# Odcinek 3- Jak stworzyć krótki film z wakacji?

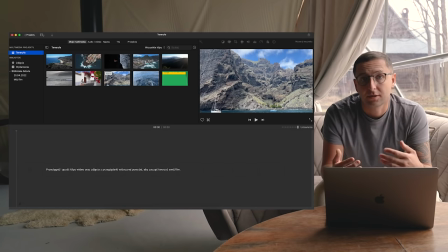(4:10)
Na początek może się to wydać bardzo skomplikowane i stwierdzicie, że tego nie ogarniecie, ale bez obaw, program jest naprawdę prosty i intuicyjny.
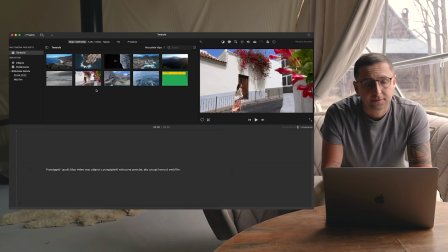(4:17)
Tak jak mówiłem, dodałem już część ujęć tutaj, ale jeśli chcecie dodać swoje ujęcia, można zrobić to na dwa sposoby i to bardzo proste.
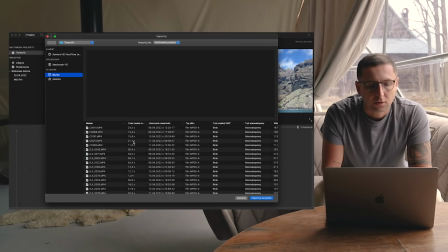(4:23)
Pierwszy z nich, widzicie tu taką strzałkę, wystarczy ją nacisnąć i otworzy się okno z wybranym folderem, gdzie możecie zobaczyć swoje ujęcia
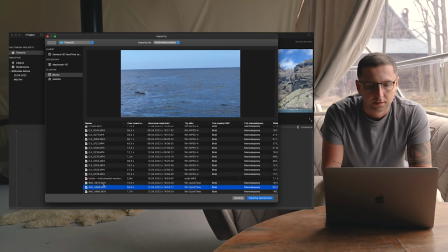(4:33)
i następnie dodać je do biblioteki, do projektu. Zobaczmy, które tutaj możemy dodać. O, dodamy tutaj gościa prezentującego na kajcie.
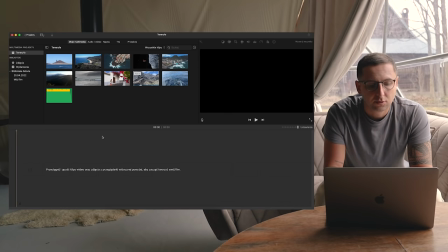(4:48)
Importuj zaznaczone i już mamy ten film w naszym projekcie. Drugą opcją jest wybór po prostu przeciągnąć to ujęcie.
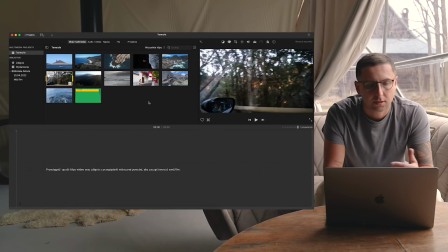(4:57)
Czyli zaznaczam tutaj, przeciągam i automatycznie ono się dodaje do naszego projektu.
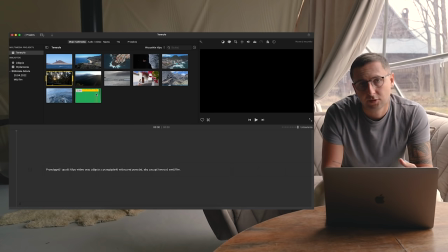(5:01)
Od czego zaczynamy montaż? Pierwsza rzecz, jeśli mamy muzykę, musimy wybrać odpowiedni moment muzyki i wrzucić go na timeline. Zaznaczam tutaj klip, załóżmy w tym momencie, i od spacją włączam podgląd, żeby sprawdzić, w którym jestem momencie.
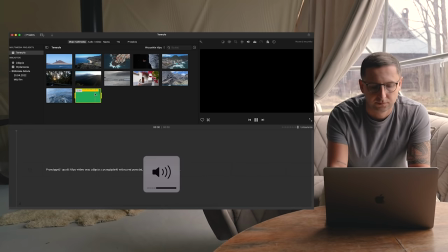Okay, myślę, że tutaj to wejście do tego bitu z wyciszenia będzie fajnym początkiem do naszego filmu, do naszego krótkiego klipu. Literką I, czyli IN, zaznaczam początek. Spacja, żeby puścić podgląd.
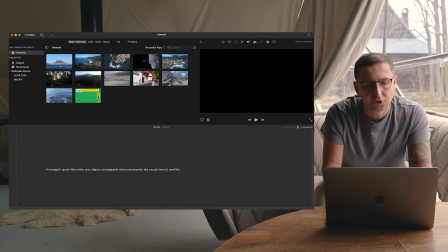(5:39)
Wybieram dany fragment muzyki, czekam. I naciskam O, czyli OUT, żeby zakończyć zaznaczenie. I następnie myszką musicie przeciągnąć ten klip na timeline. Mam za krótki klip i żeby go wydłużyć, wystarczy z lewej strony tego
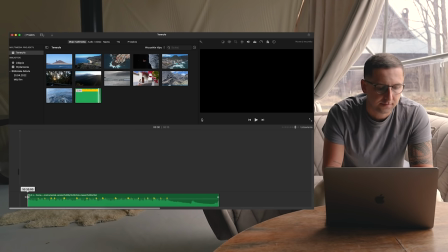(5:55)
klipu przeciągnąć go jeszcze bardziej w lewo i automatycznie on będzie się wydłużał. Mam tutaj 10 sekund, możecie zobaczyć, widać na ekranie, potrzebuję około 25-30.
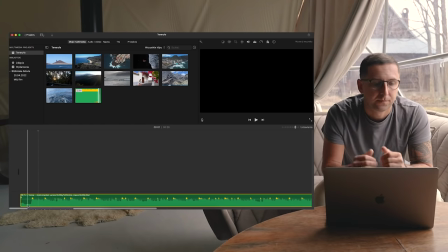(6:08)
Muzykę mamy już na timeline'ie, teraz jak dodać do tego ujęcia. Też bardzo prosto, wybieramy pierwsze ujęcie do naszego filmu.
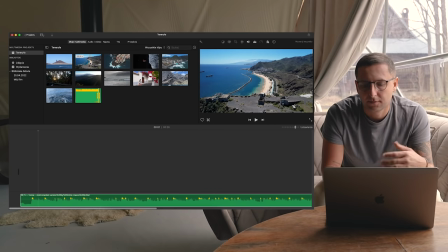(6:17)
Myślę, że tutaj przelot dronem i wyłaniająca się zza skały plaża będzie fajnym początkiem. Przesuwając z kursorem w lewo, w prawo, macie automatycznie podgląd. I tak samo zaznaczamy I, czyli początek, czyli IN, i O jako zakończenie.
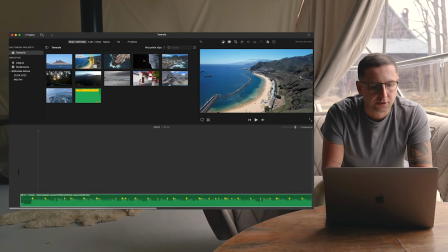(6:37)
I w takim żółtym prostokącie pojawia się zaznaczenie i przeciągamy to na timeline. Teraz co należy zrobić? Musimy dopasować długość klipu do bitu w muzyce. Zaznaczam początek, spacja.
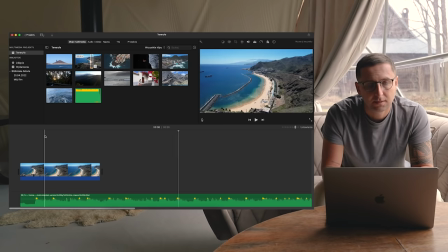(6:55)
Słucham, gdzie jest bit, jak się kończy muzyka. Już widzę, że mam za długi klip, bo bit, na którym chciałbym skończyć to ujęcie, był trochę wcześniej. O, właśnie w tym miejscu. Klawiszami w lewo, w prawo mogę przesuwać klatka po klatce, żeby znaleźć idealny punkt cięcia.
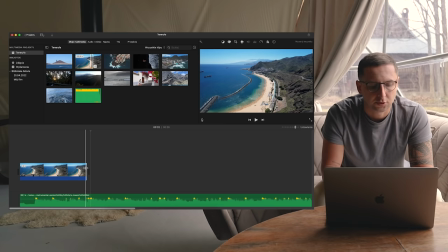(7:13)
I myszką wystarczy przesunąć, dociągnąć ten klip do tej granicy i sprawdzić, czy wchodzi w bit. Dodajemy kolejne ujęcie. Wszystko jest bardzo analogiczne. Mam tu kolejne ujęcie z drona z takim ruchem dookoła, wokół własnej osi.
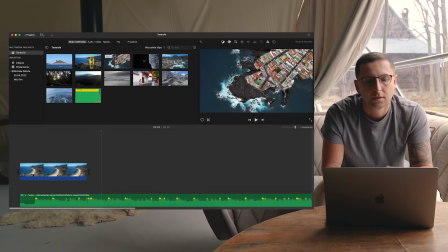(7:29)
Bardzo fajnie, jeśli kochacie drona, róbcie takie ujęcia, czy takie proste z góry. Zobaczycie na kolejnym ujęciu, jak to fajnie wygląda i urozmaica nasz film. Tutaj wybierzemy ten moment. Ok.
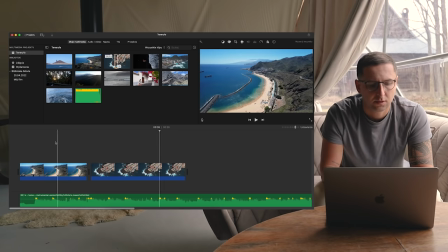(7:48)
Sprawdzamy. Trochę za długie, ale pierwsze cięcie mamy w dobrym miejscu.
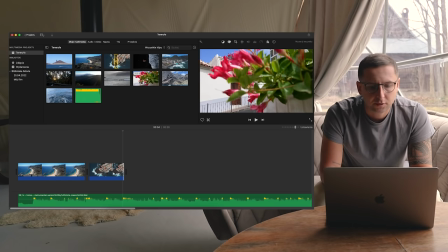(7:57)
I tu będzie drugie. Dodajemy kolejne ujęcie. Tutaj wykorzystamy takie ujęcie z przejazdem kamery od prawej strony do lewej.
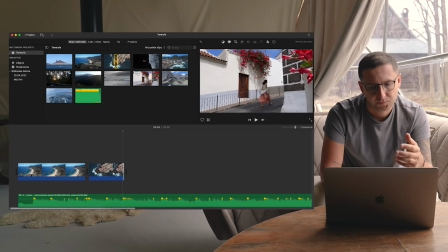(8:05)
Pokazanie się już idącej Justyny za kwiatków. Myślę, że będzie to ciekawie wyglądało i nie jest takim zwykłym kadrem. Justyna idzie po prostu ulicą. Tylko coś się na tym dzieje. Wybieram moment, w którym jeszcze jej nie widać w kadrze. Zaznaczenie.